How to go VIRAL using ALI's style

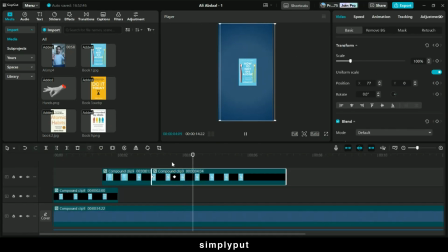[8:18]
So it looks as if the hand is going out very fast. Perfect. But right now, as you can see, everything is happening in a very linear motion. Okay. So we'll do one thing.
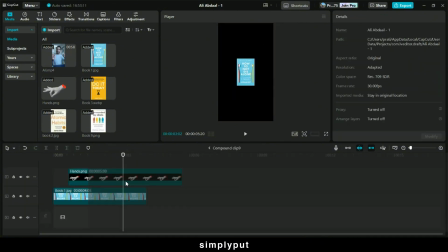[8:29]
We'll give a rotating effect to the book. Just double click over here. Okay, it picks up the book here. Click on transform. Let's rotate the book by a bit. Okay, so it looks as if, see, it picks up the book.
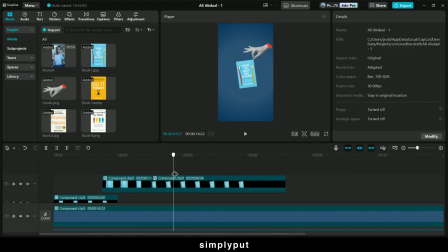[8:44]
Perfect. See, when it goes out, at that time, I want the book to be straight.
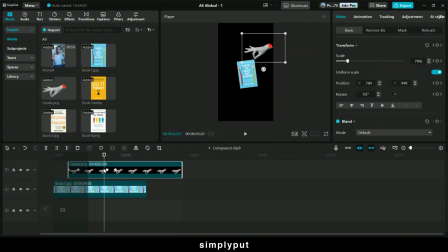[8:49]
So again, double click on this. Okay, it's going out over here, right? Click on the book. Add a keyframe over here. Again, at this point, let's make this straight. So I'll just make it 0 degrees.
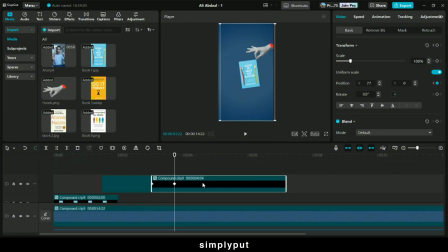[8:59]
Perfect. Let's go back. Let's see this.
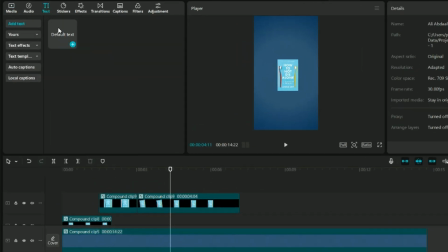[9:06]
Perfect. Now let's add a text behind the book. Go to text layer and drag the default text to a timeline.
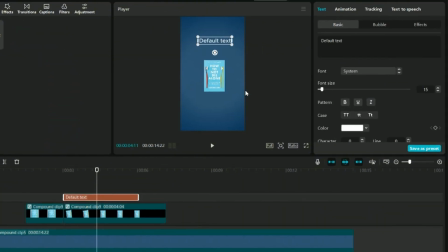[9:11]
You have to write how to not die alone like this. We'll do it one by one. In the first one, we have to write how to. Let's make this uppercase and change the font to Poppins. I'm just going to search for Poppins. We're going to use Poppins Black. Increase the size.
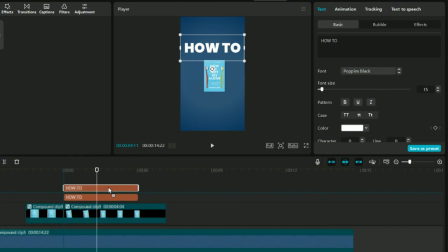[9:27]
Perfect. Take a copy of this and drag it up. It can go somewhere over here. In fact, let's increase the size. In this, let's write the word how to not die. Again, let's increase the size. Okay. Again, let's take a copy of this.
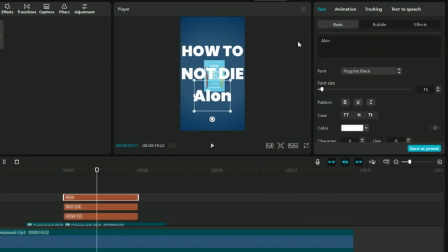[9:45]
Drag this down. Write the word alone. Increase the size and keep it like this.
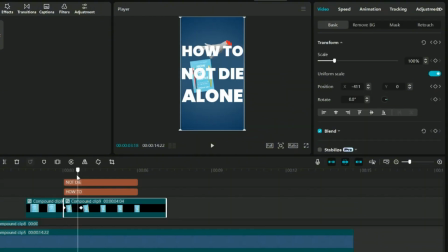[9:50]
Perfect. I feel when we are bringing this inside, right? Let's increase the size as well. Maybe somewhere like this. Just thinking. Yes, this is looking better, right? Because the book was earlier looking too small. Now let's give an animation to a text.
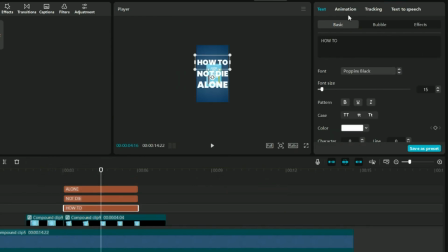[10:07]
First, let's click on how to go to animation. I think we can use typewriter for all, or else we can use type one. Yes, let's use type one for all. Type one, let's keep a gap little bit, and again a gap little bit.
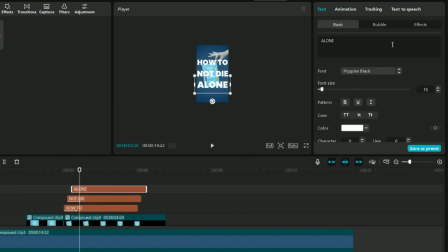[10:23]
Click on this, go to animation, let's give it type one, and again for this, go to animation, let's give it type one.
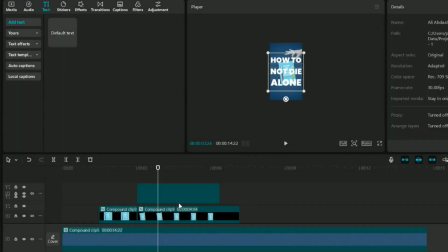[10:30]
You can select all three of them, right click, and create into a compound clip. Go to video, scroll down, and keep it on layer one.
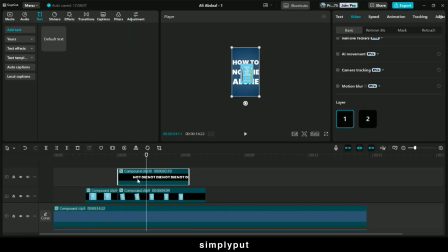[10:37]
Perfect. Let's see this. This type one is not looking really nice. Let's click on this.
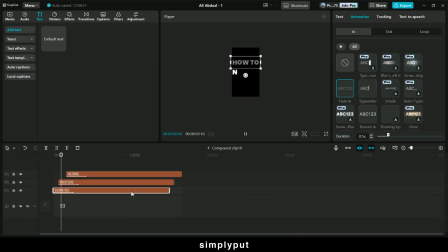[10:42]
Let's simply give it a fade in. Fade in. Go to animation. Fade in. And then for the top one, scroll up. Fade in. Let's see this.
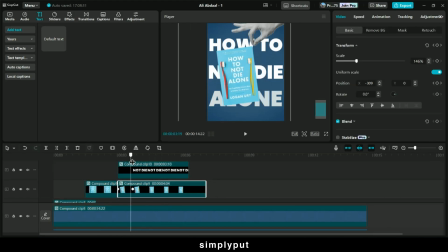[10:54]
This is looking much better, right? Right now, the book feels too static. So let's give it a floating effect.
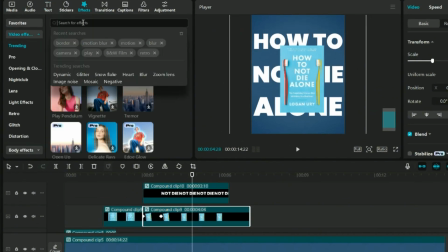[11:00]
Go to effects. I'm going to search for play pendulum. Or even you can search for just click.
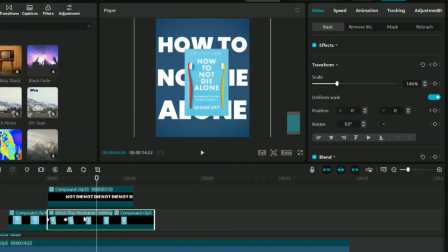[11:05]
It will come. Play pendulum. Drag and drop it on the book. You can decrease the size, sharpen, speed.
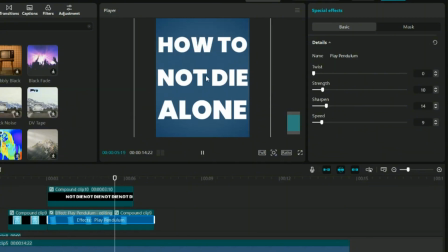[11:11]
Okay, let's see this. See, right now you can see the book is floating.
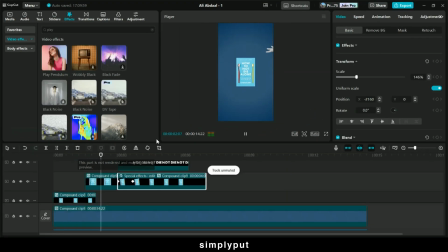[11:16]
Awesome. Now let's do the next step. Let's hear what he's saying.
It's called How to Not Die Alone by Logan Yuri.
By Logan Yuri, right? And when he says, and I have actually, at that time, we want this text to fade out and also the size of the book to increase and come on the sides over here.
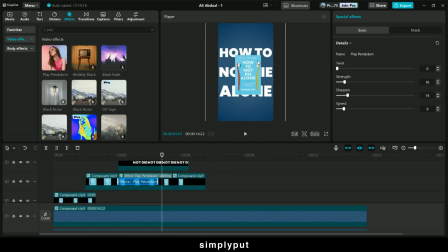[11:33]
For that, we can also bring the hand inside and so that we can drag it below over here along with the hand.
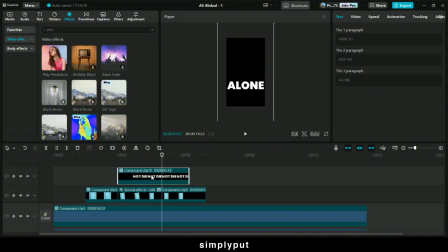[11:39]
I hope this is somewhat clear. Let's do this one by one. Let's double click over here. Go to the end.
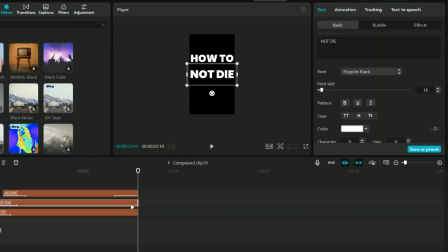[11:44]
Animation. Out animation. Let's give it fade out. Let's repeat the process quickly for the others. Out animation, fade out. Again for the first one. In the animation. Out animation.
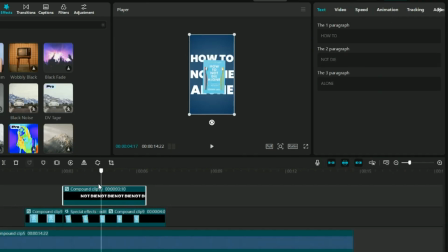[11:56]
And fade out. Let's go back. So, see. Okay.
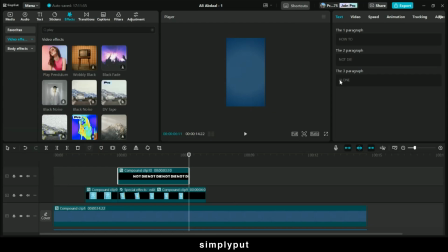[12:02]
When it is fading out, we want some paper animation to pop in. As promised, here is a website that can enable you to do this in just one click.
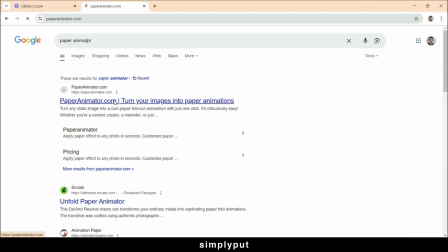[12:08]
It is called as Paper Animator. This is the one. Just click on this. Launch the app.
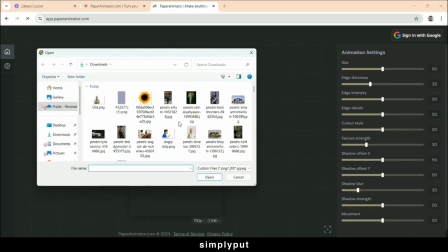[12:13]
Let's choose a photo. I'm going to use this sunflower.
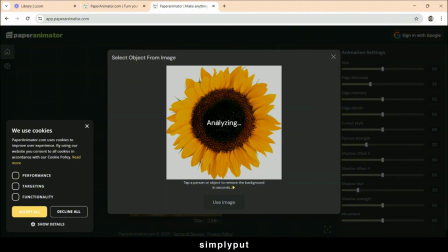[12:17]
Over here, in case your image has a background, if you just click on this, it automatically removes the background in seconds.
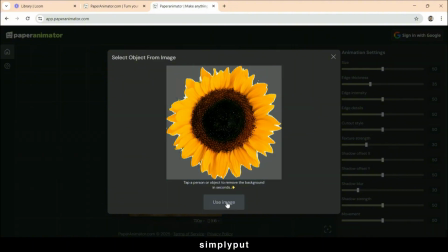[12:23]
And then let's click on Use Image.